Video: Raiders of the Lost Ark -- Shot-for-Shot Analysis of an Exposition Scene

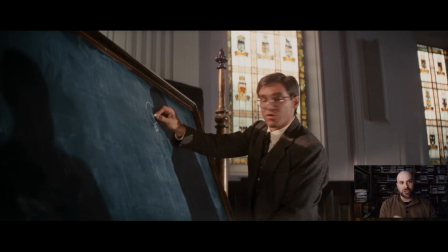This is actually going to happen later in the movie where he's the staff of Raw to open up a tomb using light and casting shadows as he does on the chalkboard here. Literal foreshadowing. It's actually going to happen also later in the movie.
And what you did was you take...
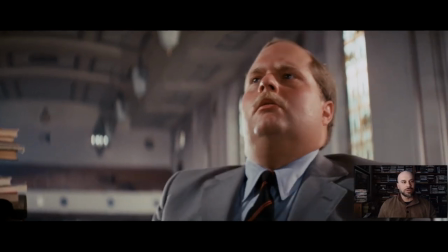Reaction shot number one. Ooh, let's look at Jones.
Staff to a special room in Tadness, a map room with a miniature...
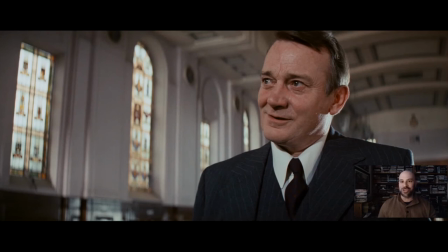Reaction shot number two. Oh, isn't he great? You see these two different reaction shots give you two different kind of praises of Jones at the chalkboard.
...city all laid out on the floor.
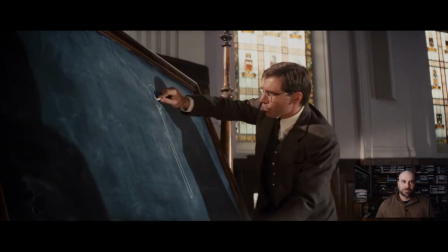And if you put the staff in a certain place at a certain time of day, the sun shone through here and made a beam that came down on the floor here
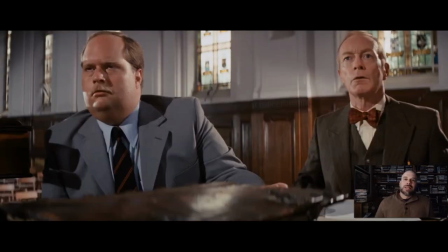and gave you the exact location of the well of the souls. Where the Ark of the Covenant was kept, right?
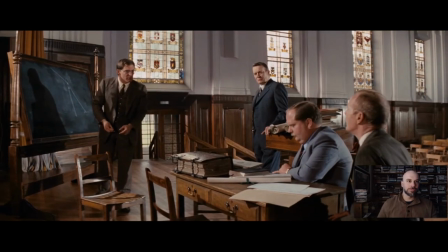Which is exactly what the Nazis are looking for. What does this Ark look like?
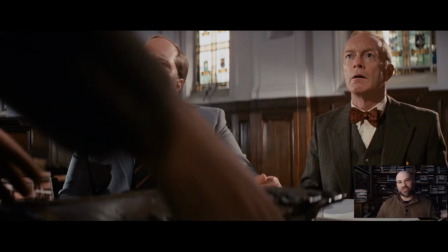Here we go. Now here comes the book. We've seen it at the bottom of the frame the whole time.
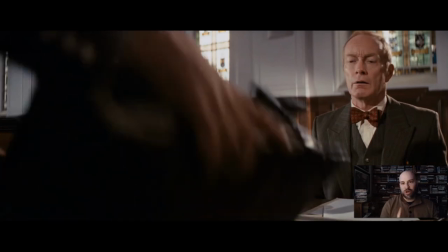Several shots have featured it, and now here it comes out. And this is the moment where the John Williams mysterious eerie music is going to be played finally. Because, nope, we just had sound here, the voices. No sound effects besides what's in the set.
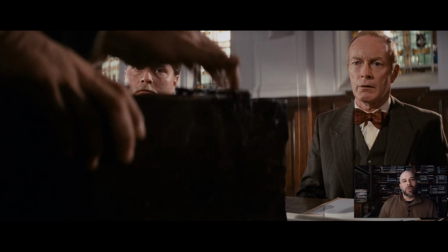Now we get music. Oh, and by the way, this book, I mean, it's so elaborate to open up. Who in the world uses this kind of book? But anyway, it's got these latches, and then you've got to open it. Oh, this is all great theater.
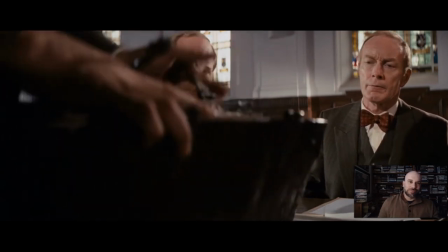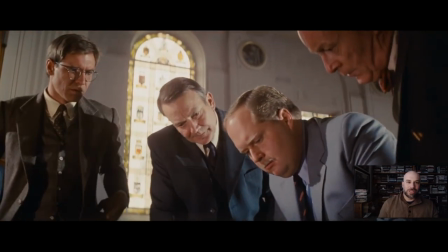That's it.
A lot of dynamics here. There's a lot of dynamics there.
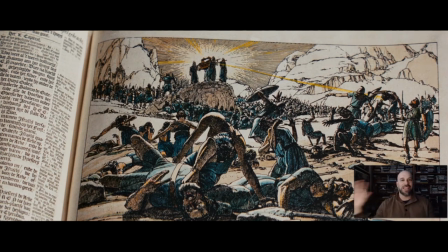Setting the book down, focused on the book, moving the camera around, having the characters stand out just to get you interested in a book. And then you've got one of the worst Sunday school drawings I've ever seen in my life, as if this is historical truth, and that's what they're talking, this is so ridiculous. The guys in the scene are saying, well, this is actually what the Ark of the Covenant does,
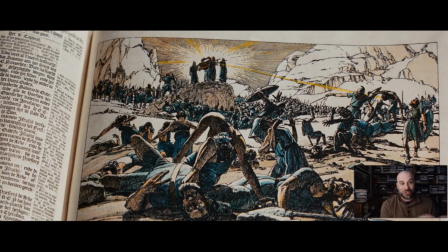but the movie actually makes it serious because of this music that's played here, along with the close shots of the book. Notice the shadows that kind of flicker over it. These guys have shadows that occasionally go over it.
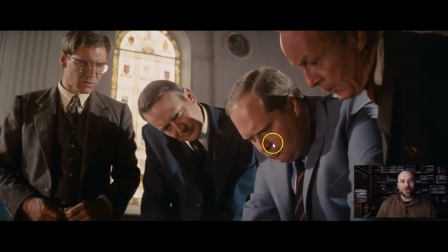God, yes, that's just what the Hebrews thought.
Look at the shadow imagery here, so shadows here with the light coming into the stained glass, And look, Jones, tall, domina on this left-hand side again, sort of controlling everything, but also sort of pushed over there to the left-hand side. This has been a consistent character placement in this sequence.
Now, what's that?
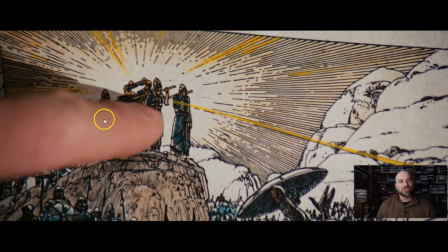Ooh, and there it is. Let's point at it. And we have a little shadow, a finger in a shadow. We put our finger on the arc. Actually, the guy who's carrying it. This is just funny to me. Sorry, I'm pausing to look at this, but this is ridiculous and serious at the same time.
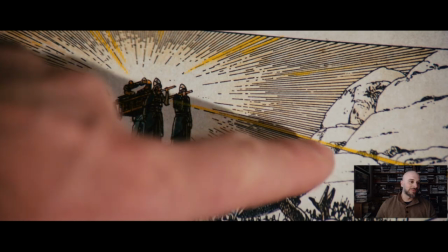Supposed to be coming out of there. Lightning.
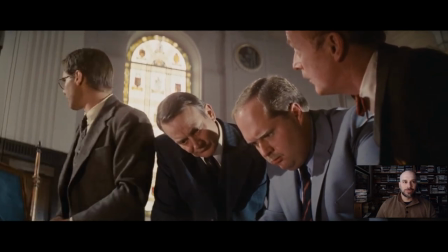fire power of god or something
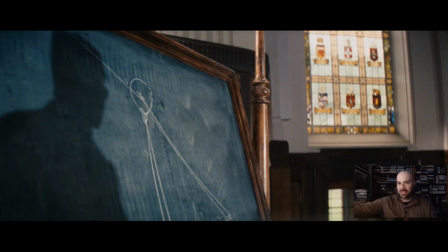and again jones is the dynamic one moving away and here you cut to this shot where you have only his shadow on the chalkboard for this moment and you'll see him isolated by himself as he goes over there by the chalkboard because of course he's different than
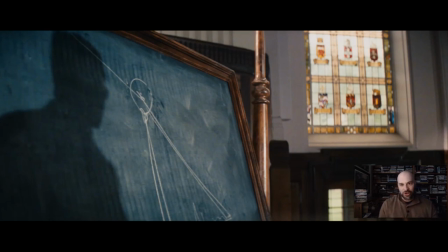these other three guys these are 33 guys what do they do they're just bureaucrats jones is a bureaucrat as a professor, I speak as one, but he also goes over the chalkboard because he's going to go for the Ark of the Covenant, be by himself, and be a loner. That's something that happens in this movie repeatedly.
You're going to understand Hitler's interest in this.
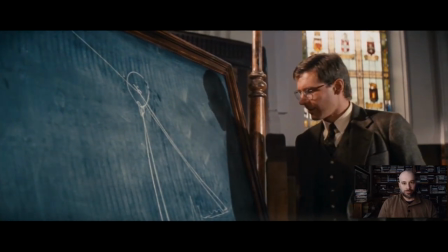Oh, yes. The Bible speaks of the Ark leveling mountains and laying waste to entire regions.
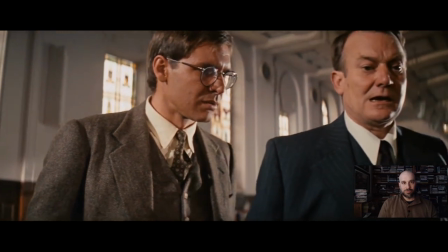An army which carries the Ark before it is invincible.
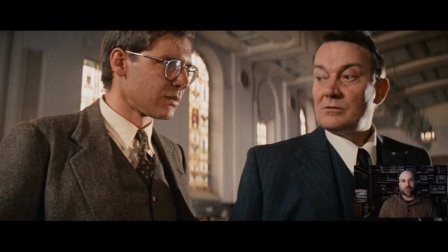And there you have it, friends. That's it for this sequence. It ends with Jones and his friend here. That's it for the government agents. You won't see them again in the movie. The focus here being on the light. The low angle looking up with these guys is being powerful. They can achieve this goal.
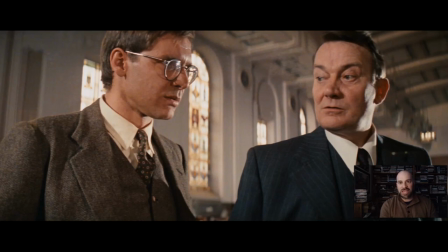Jones is the one to do it. We've already seen him as a great archaeologist adventurer. We've seen him as a professor. He's super smart. He can be in all worlds. He's got a humongous skill set.